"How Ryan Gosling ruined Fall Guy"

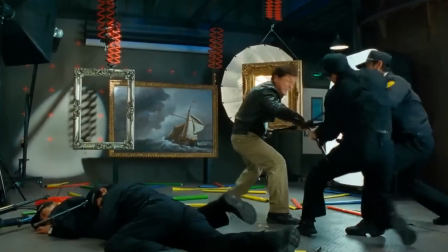Yeah, Jackie Chan has a lot of raw ability most don't, but some of the things he's trained to do, many people could learn.
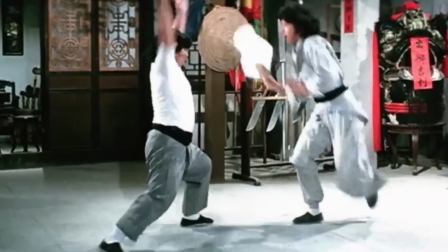Those kind of things, wow, Jackie, good. It's not good. You can do it. Except, do you have the patience or not?
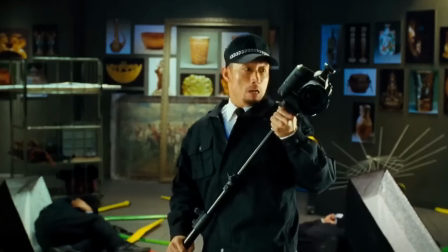I'd argue most anyone with enough determination and dedication can become a great martial artist.
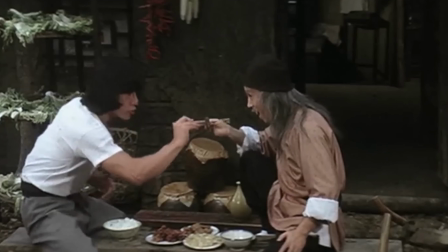So what makes Jackie Chan stand out among the other talented martial artists in Hollywood like Bruce Lee or Donnie Yen?
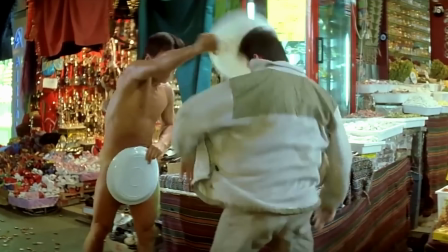Yes, they are also incredible, but Jackie Chan does something no one else did. He used the ladder to fight people.
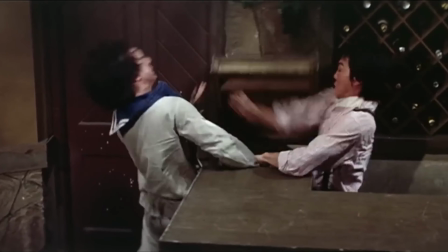No, no, I mean, yeah, but that's not what I wanted to say Outside of his specific style of action comedy He used his talent to push himself further Just
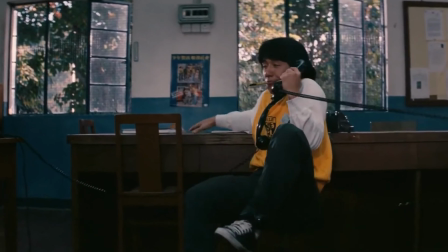to get this phone gag right Takes so much to go perfectly to make it work And perfect is what he demanded The film lived
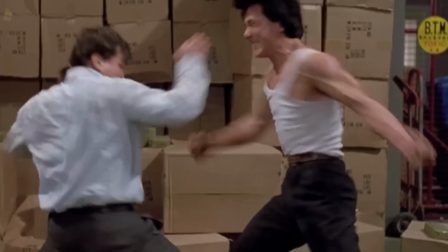forever No, because, you know, that day raining And the actor don't have time I said, would you go to every theater to tell the audience?
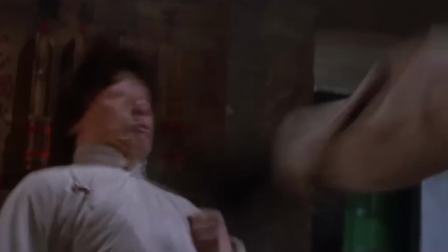No, the audience is in the theater We've all lamented the use of CGI in recent films,
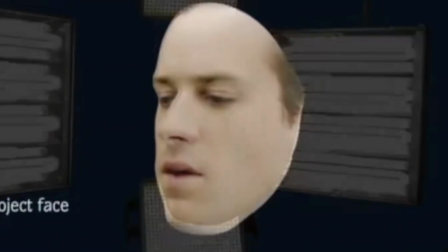but CG can be a great tool for talented people.
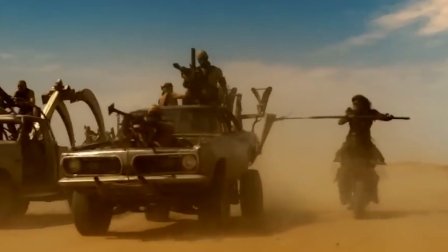Take Mad Max Fury Road for example.
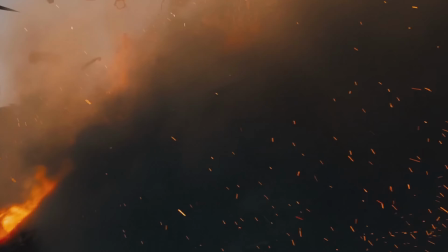It's basically a two hour long action sequence with real cars, real explosions,
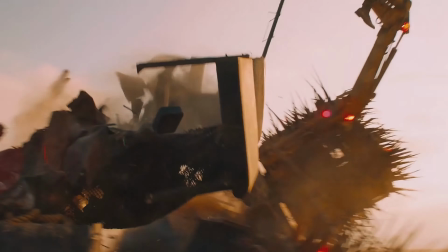and also a decent amount of visual effects.
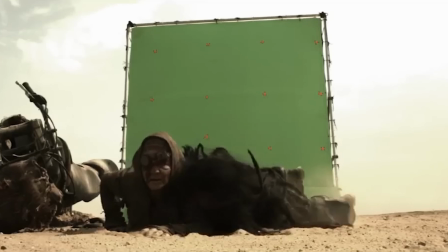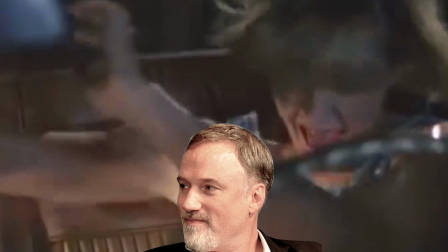In the hands of a great filmmaker, like George Miller, David Fincher, or Gore Verbinski, CGI can help to highlight your action.
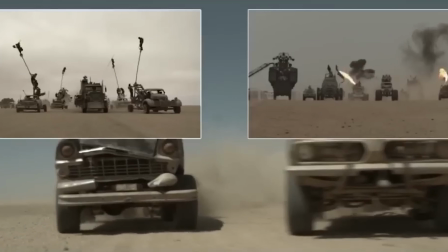You don't need 30 cars ramming into each other all at the same time,
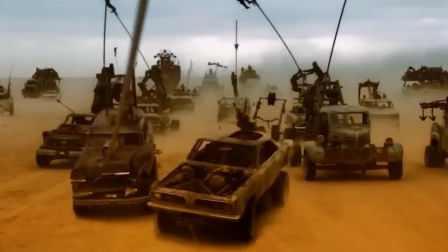instead you can blend a handful of real cars with CG ones and no one will notice if you shoot and edit it properly,
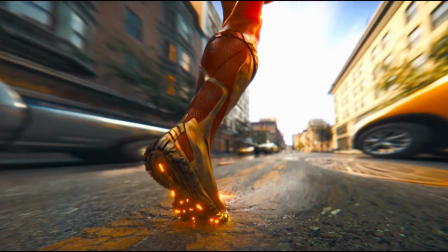which is an entirely separate video. However, if you use that CG at the forefront of action, it can be disastrous.
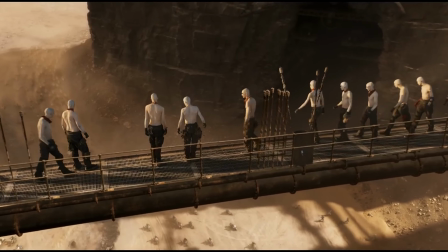To see this, we can look at the follow-up to Fury Road. Furiosa is an unfortunate product of this very thing.
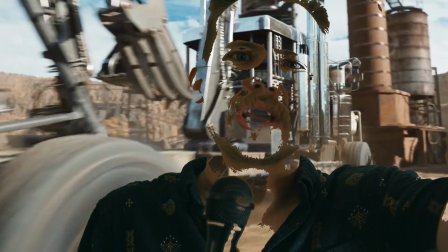Maybe it's because it followed up a movie that hit it a lot better, but the CG and green screen work seems to stand out so much more in this movie.
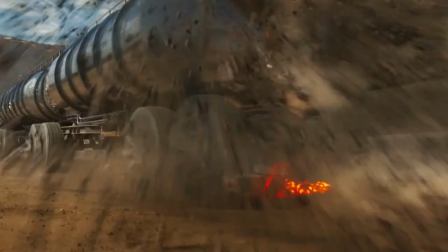Nearly every action sequence has blatantly obvious and unfortunate uses of CG.
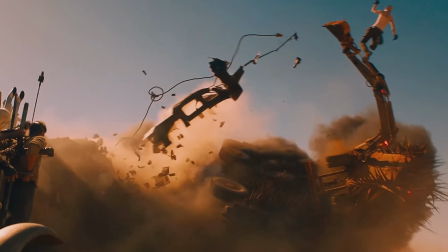The locations, cars, people, bikes, storms, and even the blood squibs are CG. taking that tactile grittiness of the last film and replacing
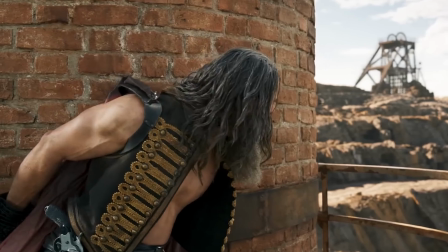it with a smoothed out polish that stands out like a sore thumb in the wastelands of the Mad Max universe.
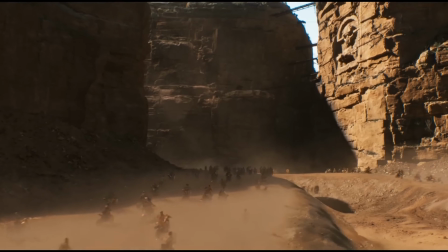Some may say that a few uses are unavoidable, like creating this giant citadel. Oh, but wait, we could have just used miniatures.
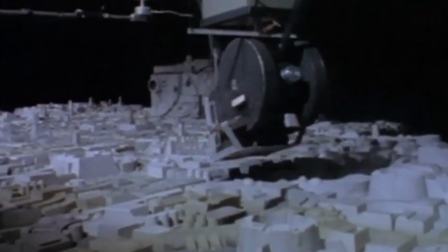Never mind, remember the 70s?
This camera provides a pilot's eye view of an attack on the Death Star.
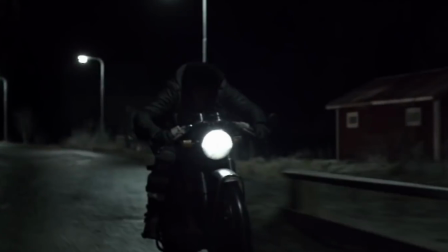This is all to say CG, while not bad, absolutely hurts the audience's viewing experience if used as a crutch.
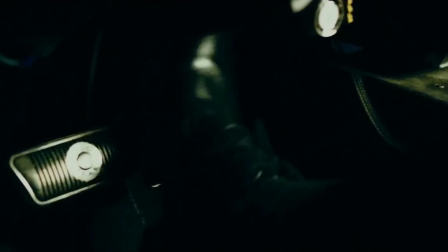When we see things we know are fake, we lose investment in it.
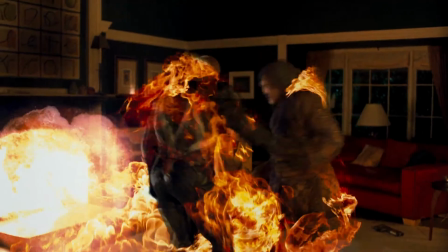Humans are very good at naturally identifying when things aren't real, and when we do that, we aren't as interested in it.
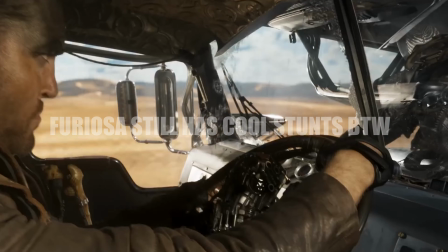Practical effects and stunt work go a long way to help the audience believe that something is real.
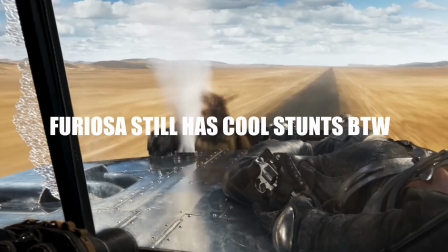Because, well, it is.
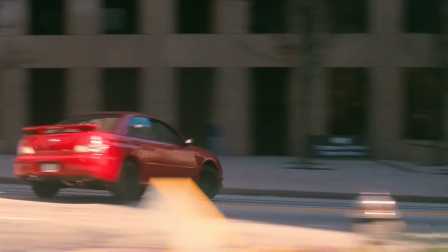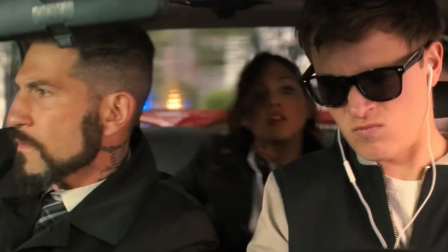Look at the difference between these car chases. Baby Driver allows us to get more invested, more engaged, and more sick and twisted.
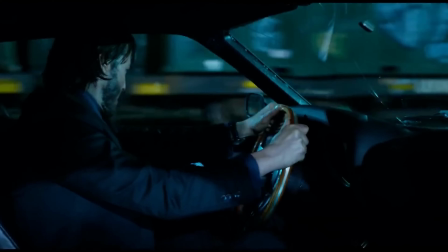While this John Wick scene is pretty rough and unengaging.
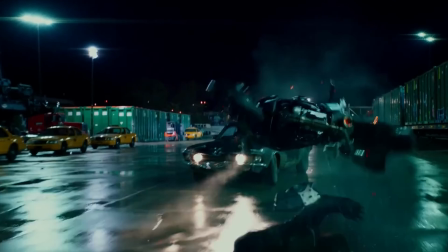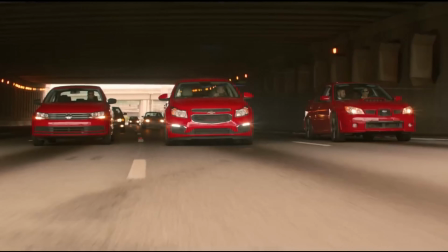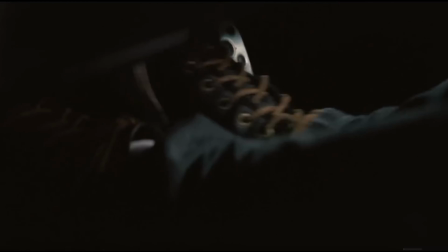In one, we can feel the action because the actors are feeling it as well.
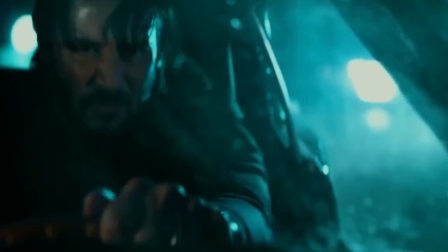The other, not so much.
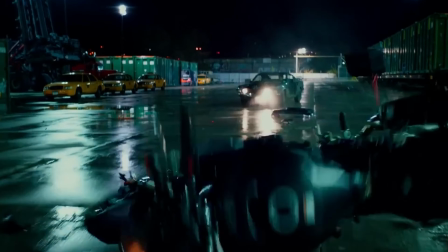Oh, that stunt guy took a hard fall, but he was CG, so who cares. Oh, that guy got set on fire, but who cares because the fire's fake.
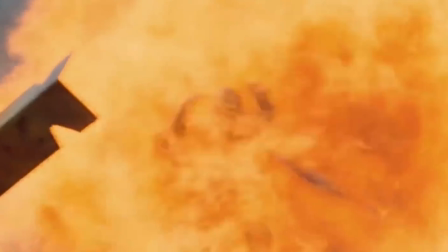Is it so hard to light someone on fire anymore? Remember the 80s?
Dozens of movies and TV shows feature scenes where stunt performers are set on fire.
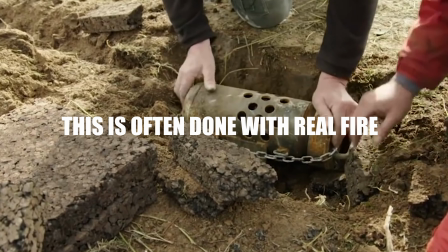It turns out this is often done with real fire.